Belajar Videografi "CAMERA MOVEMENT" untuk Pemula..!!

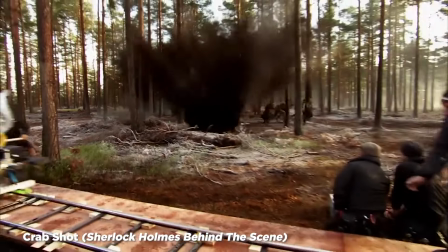(3:24)
Nah, kayak begitu Bener nih, nah, kenapa di film-film Pakai rail, karena sebenarnya Supaya lebih akurat aja, lebih smooth Lah pergerakannya, karena kalau kita Pakai gimbal, terjadinya resiko Kayak gini, naik turun, kan Tujuannya kan gini, takutnya ada gini nih Nah, jadi kalau pakai rail, nah di film-film Itu sampai sekarang, masih pakai rail Untuk bikin crab shot kayak gitu,
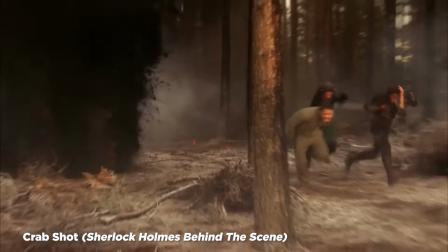(3:46)
misalkan lagi orang lagi lari gitu kan, seet gitu, production misalkan sepatu gitu ya kayak gini,
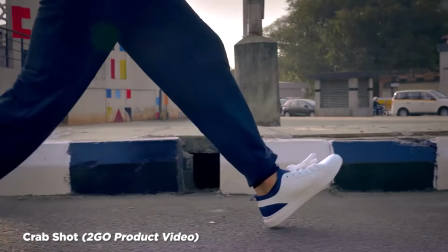(3:52)
nah sepatu kan pengen dilihat pas lagi jalan nih misalkan, nah pas lagi jalan kita crab shot aja, mau handheld, mau pakai gimbal, jadi lagi jalan kayak gitu, oh jadi pas jalan kelihatan sepatunya lagi jalan kayak gimana,
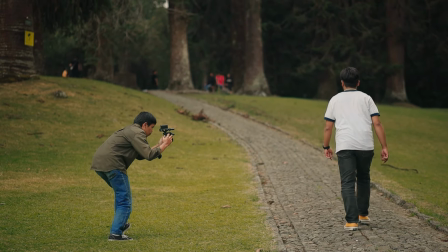(4:03)
jadi diikutinnya dengan pergerakan kiri kanan, krab, kiri krab kanan gitu, nah berikutnya nomor 5 adalah tilt, tilt ini beda dengan pen, Kalau pen kan gini, kalau tilt itu atas-bawah Oh jadi kayak kebalikan Nah kebalikannya,
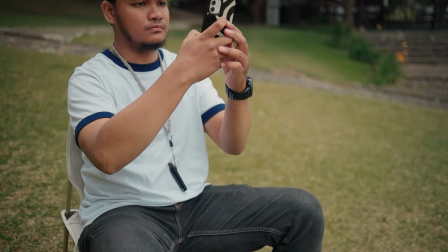(4:18)
jadi tujuannya Mau ngeliatin seluruh tubuhnya Tapi dalam keadaan close up, close up kan deket berarti ya Misalkan super hero landing nih Atau orang lagi mendarat,
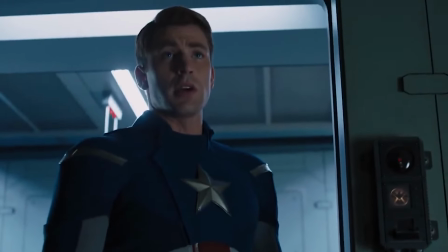(4:26)
dash Dilihatin dari bawah tuh, sampe atas Sampe mukanya ya Melihat superiornya dia gitu, atau apalah Motivasinya tergantung, atau juga bisa mau building-building Seperti real estate Yang bagus atau alam, dilihatin tuh dari bawah Ke atasnya, nih Itulah tilt up, tilt down gitu ya Tilt itu pergerakannya intinya kayak gitu Nah nomor 6 adalah pedestal Pedestal ini agak sulit juga nih buat dibikin Karena kan pergerakannya sebenarnya seperti krep Tapi dari bawah ke atas Kalau krep kan gini ya kiri ke kanan Nah pedestal itu dari bawah ke atas kayak gitu
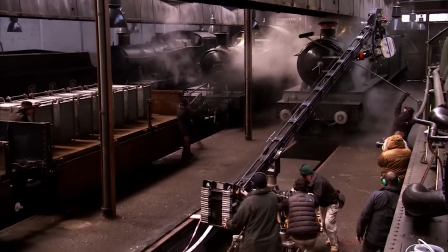(5:01)
Oh kalau ini yang kayak pake crane Nah kalau di film-film
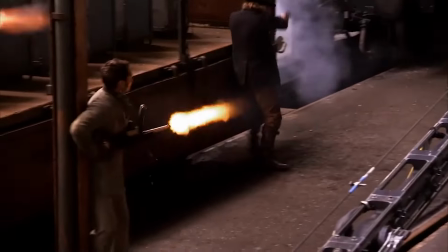(5:06)
itu biasanya pake crane yang gede gitu kan Nah jadi dia kameramennya bahkan ikut naik Jadi gitu
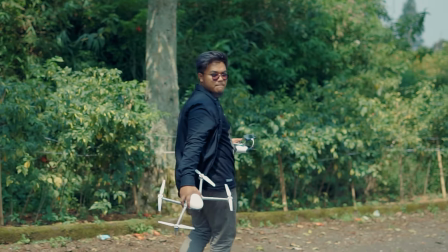(5:13)
Untuk tergantung motivasinya Bahkan drone shooter juga banyak tuh Yang pake pedestal Misalkan ini gunung Dia
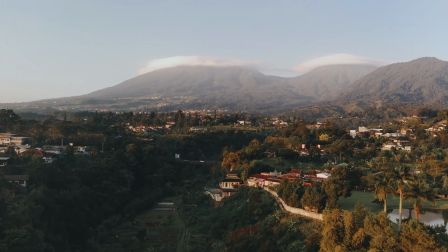(5:19)
dronenya disini Terus terbang ke atas Ngeliatin olam di depannya Nah itu juga disebut pedestal Pad up,
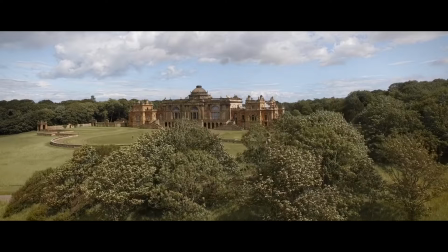(5:25)
pad down tergantung lah Istilah-istilah ini sebenernya dibikin Sama orang mungkin yang awalnya lah Namain apa nih Terserah dia pedestal gitu Banyak juga istilah lainnya lah Itu sebenernya cuma mempermudah belajar doang Dan nomor tujuh nih Terakhir adalah
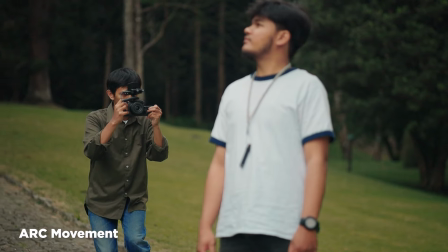(5:38)
arc shot Ini adalah favorit gue Jadi dibuatnya gampang Tapi bisa
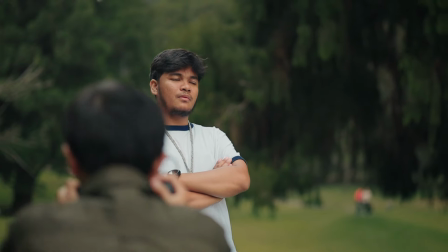(5:44)
ngasilin hasil gambar yang ciamik banget Nah arc shot ini simpelnya Misalkan ini subjeknya nih Kita pergerakannya adalah Mengitari dia Muter gitu Atau bisa disebut orbit juga Nah orbit kan intinya kayak planet yang muterin gitu Nah dia jadi muter saat kayak gitu Jadi subjeknya diam Tapi backgroundnya bisa gerak kelihatannya Dan ya area sininya pun yang dekatnya ikut gerak.
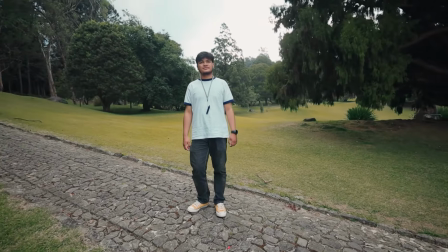(6:08)
Jadi, arcshot ini sebenarnya buat hack juga, buat gue di Youtube sering banget tuh, bikin review-review produk dengan arcshot tuh jadi bagus gitu.
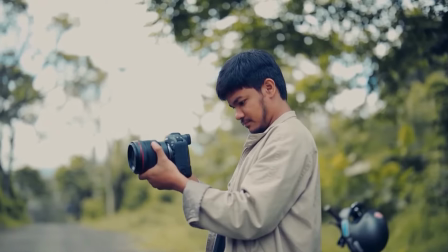(6:16)
Bahkan kalau misalkan iseng-iseng doang, nge-shoot orang, di arcshot, behind the seat, kayak gitu, itu arcshot bisa bagus tuh. Cara nge-shootnya adalah mengitari si subjek atau objeknya, diputerin gitu. Yang penting harus stabil.
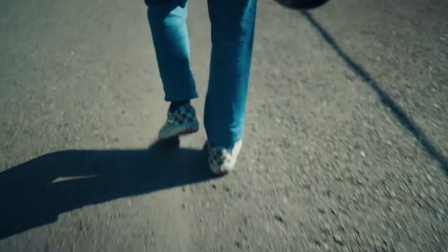(6:29)
Nah, dari semua movement ini, disatuin tuh, jadi nomor 8 adalah follow.
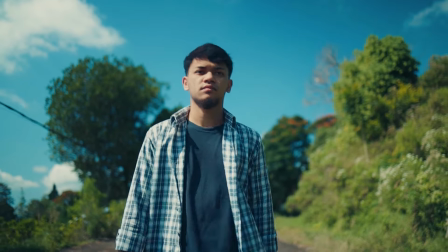(6:34)
Nah follow ini pergabungan antara semua teknis yang tadi Bisa kita dari dolly-in
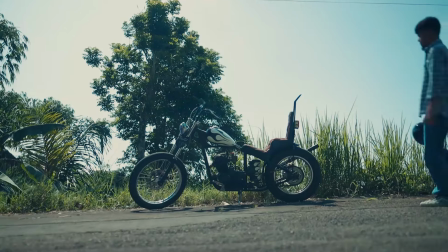(6:39)
Digabung ke arc Misalkan ini orang lagi jalan Lalu di arc kesini
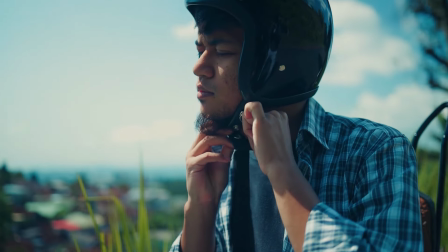(6:45)
Atau orang lagi jalan Dolly-in Terus di panning ke kanan Ke alarm yang bagusnya Banyak lah Digabung-gabung ini sebutnya follow shot Terserah itu bebas Itunya itu doang basicnya Nah men mendingan kita sambil praktek aja Lu pake kamera ini Nanti praktekin yang tadi Gue akan perhatiin disini Lah perhatiin dari sini maksudnya gimana? Nah sebenarnya ini namanya image transmission system Di dunia professional filmmaking Kita pake yang kayak gini nih Jadi si sutradara pake layar kayak gini Nah disini juga di kamera kita Pake transmitter kayak gini Nanti ini gambar dikirim Dari sini dari Mars 4K yang gue pake Ini ke sini Jadi ini gambarnya dikirimnya Langsung gitu?